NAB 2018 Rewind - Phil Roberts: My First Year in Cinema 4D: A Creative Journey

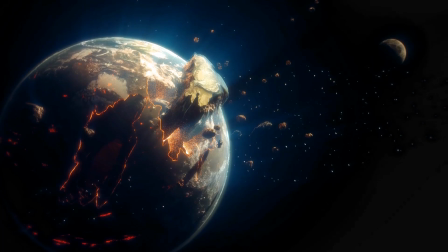2063s
So I had a really kind of slight camera move as it's kind of like drifting in, kind of like on an axis.
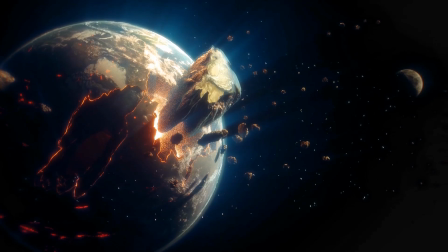2071s
So it makes you feel a bit more like you're in space. Had all the pieces floating around, and that massive chunk of Earth coming away,
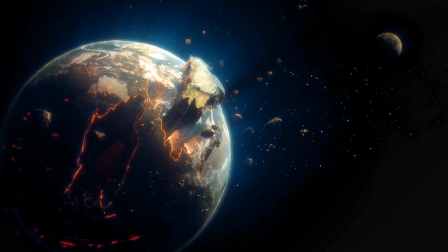2080s
all of the sparks and the glow and all of these things that I was kind of iterating and just testing out different techniques on how to do it.
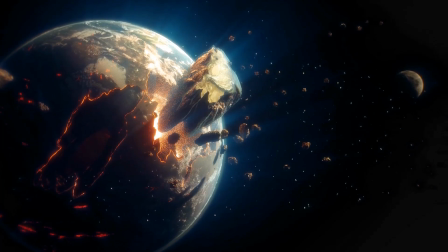2091s
Also, on the dark side of the Earth as well, I wanted to have a sense of there's like places on fire,
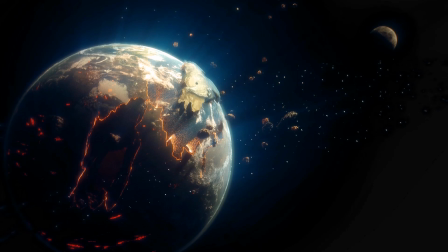2098s
there's holes in the ground as well that are glowing.
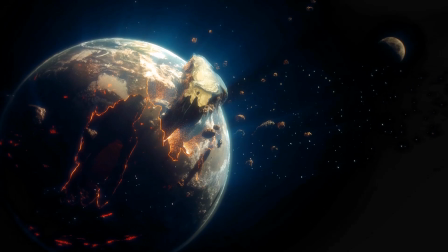2101s
Obviously, because there's a really strong light source on the right-hand side, and not so much on the left,
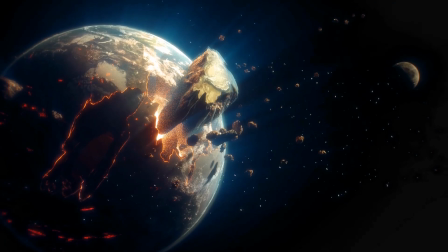2108s
that all of those emissive textures kind of shine through, and they're a lot brighter than the actual surface.
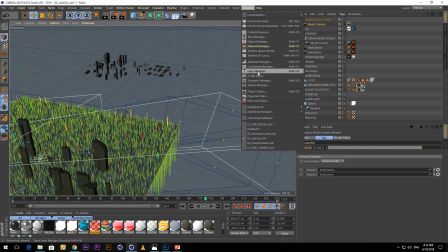2117s
So let's jump into cinema. I'm basically going to show you how I created the chunks coming out of the Earth.
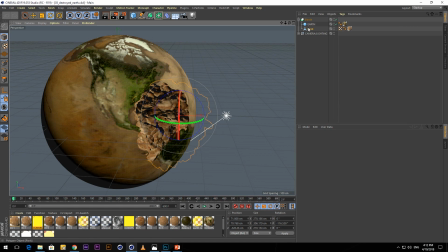2128s
So essentially, this is just it. So if I drag out this piece and just turn this off.
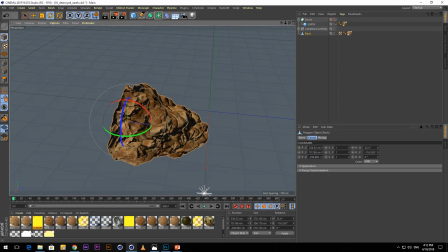2140s
So I've got this rock texture. Actually, I'll open up the rock so you can see how it looked originally.
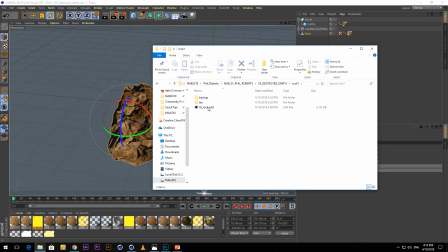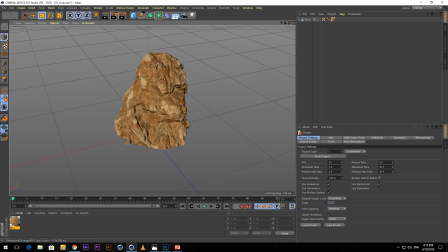2154s
So I had this rock, which is from this guy called Alan Vejovic.
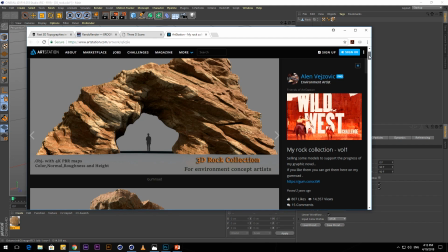2162s
He's got a pack on Gumroad that you can buy. It's really, really cheap. Fantastic resource if you want to put rocks in your scene.
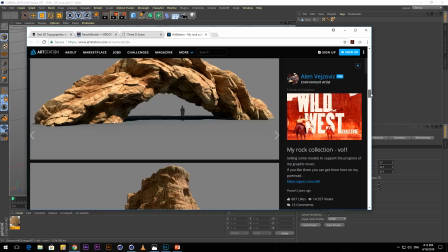2171s
They come with two different types of textures. So you've got this desert texture, and then you've got more like mossy,
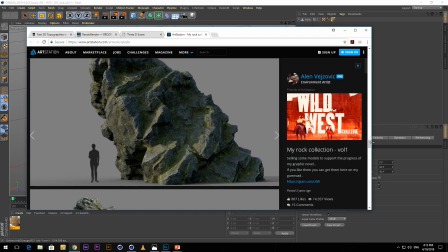2178s
kind of Scottish-looking rock material, which is really great.
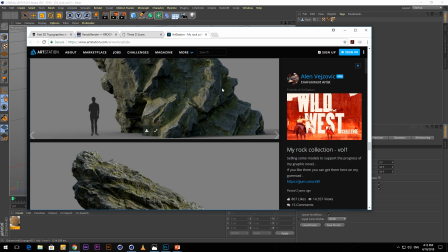2184s
Not exactly what I wanted to use it for, but it worked really well for what I wanted to do.
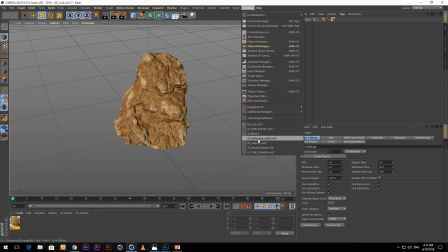2191s
So I took this rock, and then basically what I did is I took my Earth model.
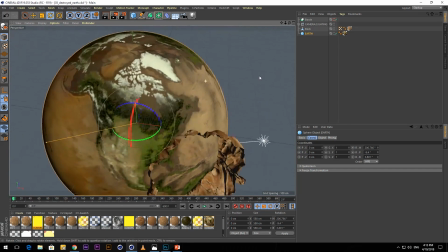2200s
So I've got my Earth here, and then you can see here that I've kind of intersected
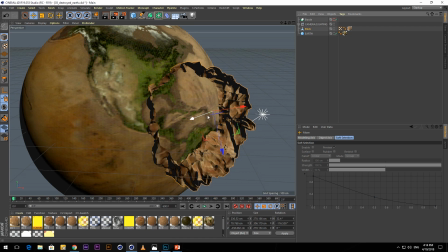2206s
this rock with the Earth, and then I've created a ball object, and I just placed both of those in there.
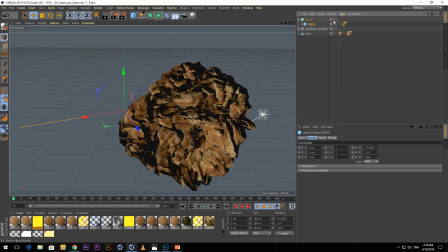2214s
So if I turn this back on, and just swap these around.
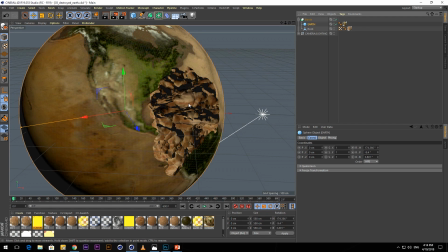2224s
So it basically takes all of even the material and all of the geometry and just balls it out of the Earth. So you're getting all that rock texture.
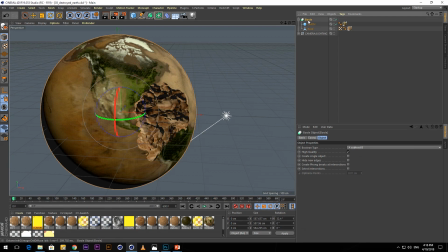2234s
So if I copy that, just holding Control and just dragging, creates another version of it. And then if I go into the ball, and instead of A subtract B, if we go down to A intersect B, it gives me a perfect kind of piece that I can then just move out.
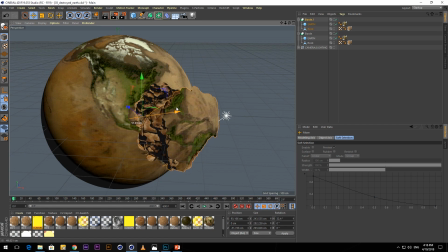2254s
So it's still got all of that rock texture, the same sort of thing,
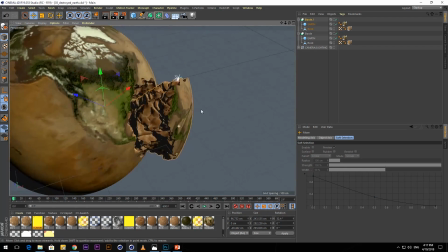2258s
and it's just a really nice piece that you can then like scale down if you need to,
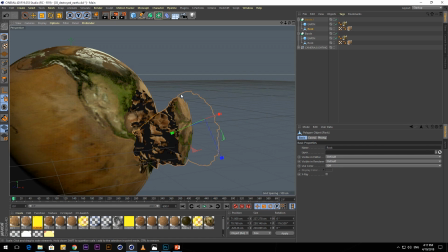2266s
and it'll where the kind of intersection happens between the sphere and the rock, you just get that really nice edge, and just feels like a piece of floating Earth that's come off. There we go. So I'll show you the kind of finished article again.
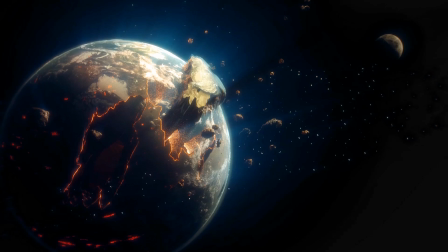2298s
So you can see just how we created all of those pieces.
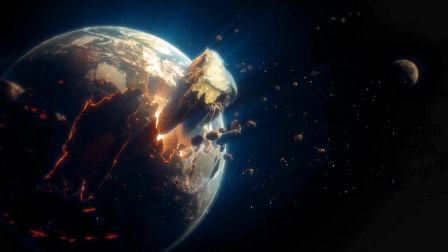2302s
And again, I used those rocks again to kind of scatter and orbit the Earth as if they're pieces that are already broken off.